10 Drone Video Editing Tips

Super creative. You've banked a ton of shots with your drone, and now it's time to edit. What's that? You don't even have a drone? That doesn't matter, because we're going to get super creative.
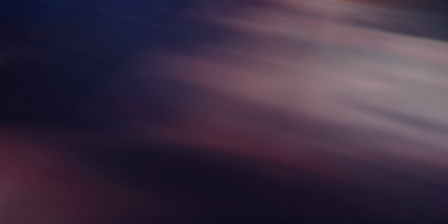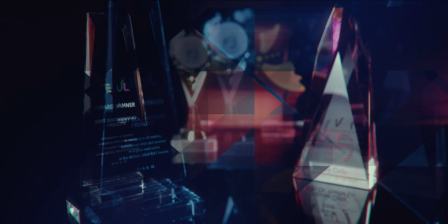I'm Rob Lyons, this is Super Creative, and today we're going to edit some drone footage like a boss. Now, the first tip is that even if you don't own a drone, you can still add drone footage to your edits, to your projects. You just have to use a stock website or a subscription service. I have several, and the one that I've been using the most lately is called Envato Elements.
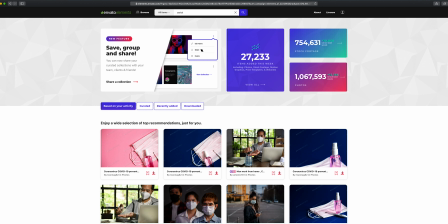[0:42]
Now, I don't have any affiliation with this website, I just use it for my projects, and I download drone footage all the time,
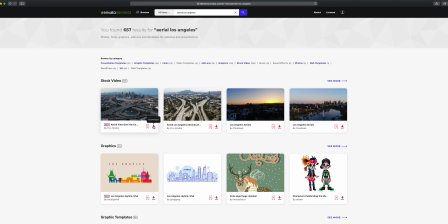[0:49]
especially when I'm doing a project out of town and I don't want to hire someone to fly their drone.
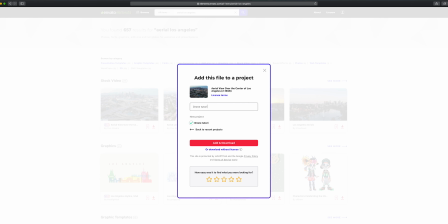[0:53]
You can go on there, find the city you're in, get some drone shots.
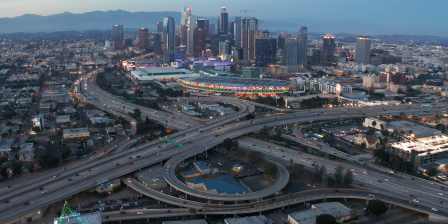[0:57]
I have unlimited downloads on this website, so I can download as much or as little as I need and not have to worry about it, or pay for it, so it's great. Now, a couple other websites where you can find some really good drone shots are Storyblocks and artgrid.io. They're both subscription services,
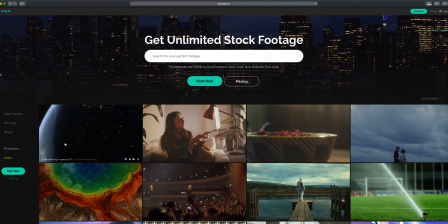[1:15]
but they offer you unlimited downloading so that you can keep putting drone shots in your edits or download a whole bunch and make an entire drone video. Now, when it comes to cost, you can get drone shots anywhere from $5 to $8 all the way up to several hundred. And some of these subscription services that I mentioned range in price as well, from $200 to about $600.
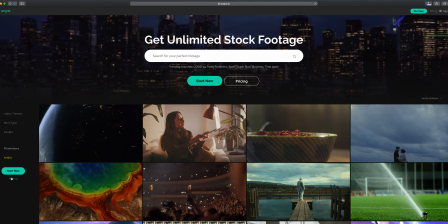[1:34]
And they offer you different levels of footage. So something at the high end is going to give you raw or log footage in 4K.
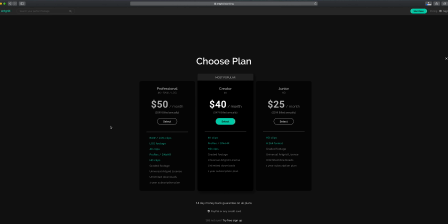[1:41]
Something at the lower end is going to be more 1080p compressed H.264 footage. So pick the subscription that makes the most sense for you and what you do. All right, tip number 2, shoot at a higher frame rate than you edit at. I shoot 30 frames per second and I can form it down to 24.
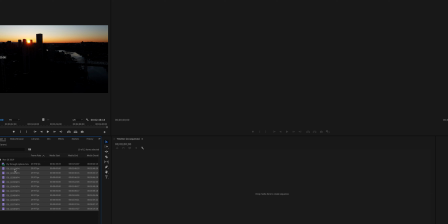[1:58]
So when I import it into Adobe Premiere, I right click my clips, I interpret footage, and I change it from 30 to 24 frames per second. Now, this is just a subtle slow motion, and I think it makes everything look just a little more cinematic. You could take it even further and shoot up to 60 frames per second to make it even slower and more dramatic.
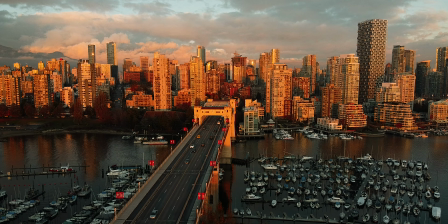[2:18]
I find with drone footage it's pretty slow anyway, so 30 to 24 is ideal.
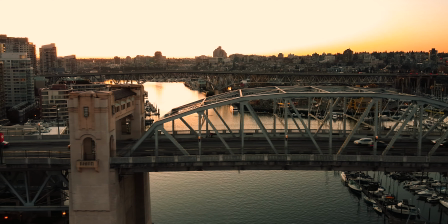[2:24]
Now, tip number 3, play with your aspect ratio. A lot of people think a wider frame looks more cinematic, so you can set up your timeline wider than the footage you shot to make it seem a little more film-like.
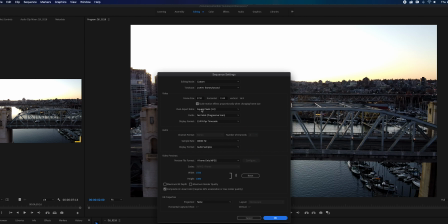[2:36]
Now, I personally shoot a 2:1. My YouTube videos, everything I put online is a 2:1 aspect ratio. So I just go into my sequence settings and I go 3840 by 1920. So that's a 2:1 aspect ratio.
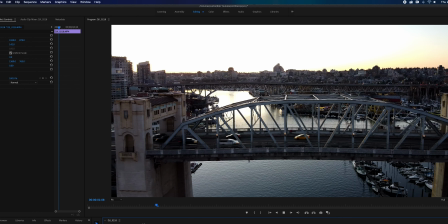[2:50]
It's a little wider, and for people who view on a phone, it's actually going to fill up their screen just a little bit more and look that much better. It's time to actually edit our footage and put some clips into the timeline, but stop, pump the brakes there, soldier. Before you do that, I want you to choose a great song first, drop that into your timeline, because we're gonna edit to the beat of the music.
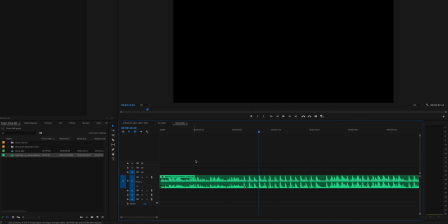[3:12]
Every beat, every sound cue in the song is a perfect place to drop an edit,
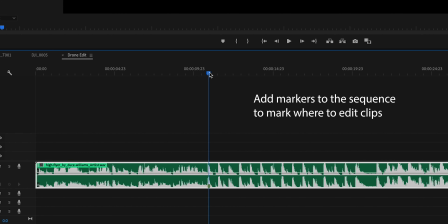[3:16]
a transition, an effect, a speed change, and we're gonna let that guide our edit.
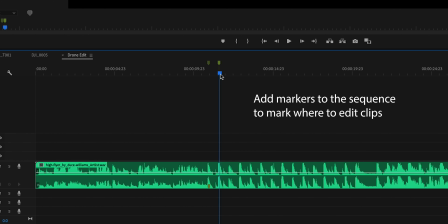[3:22]
It's a lot better than trying to make an edit and then match music to it later. So find some music, drop it in the timeline, and let's start placing some clips. Okay, this next tip I'm calling screen direction. And basically what it means is if one shot is panning from left to right, or right to left, up to down,
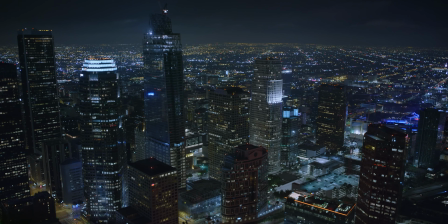[3:38]
the next clip should do the opposite, or at the very least something different than that.
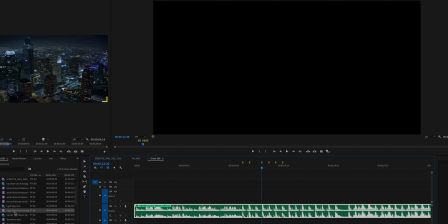[3:43]
It'll keep the viewer's eyes moving across the frame in different directions, and it just keeps the whole edit more interesting. We're gonna keep using this process. You don't want to see a clip pan from left to right and the next clip pan from left to right.
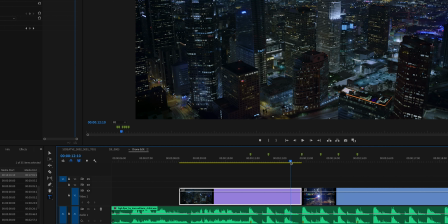[3:56]
If you do the opposite, it just keeps you way more engaged and immersed in the edit that you're watching. So use screen direction to your advantage to make your editing more interesting and to keep the viewer engaged.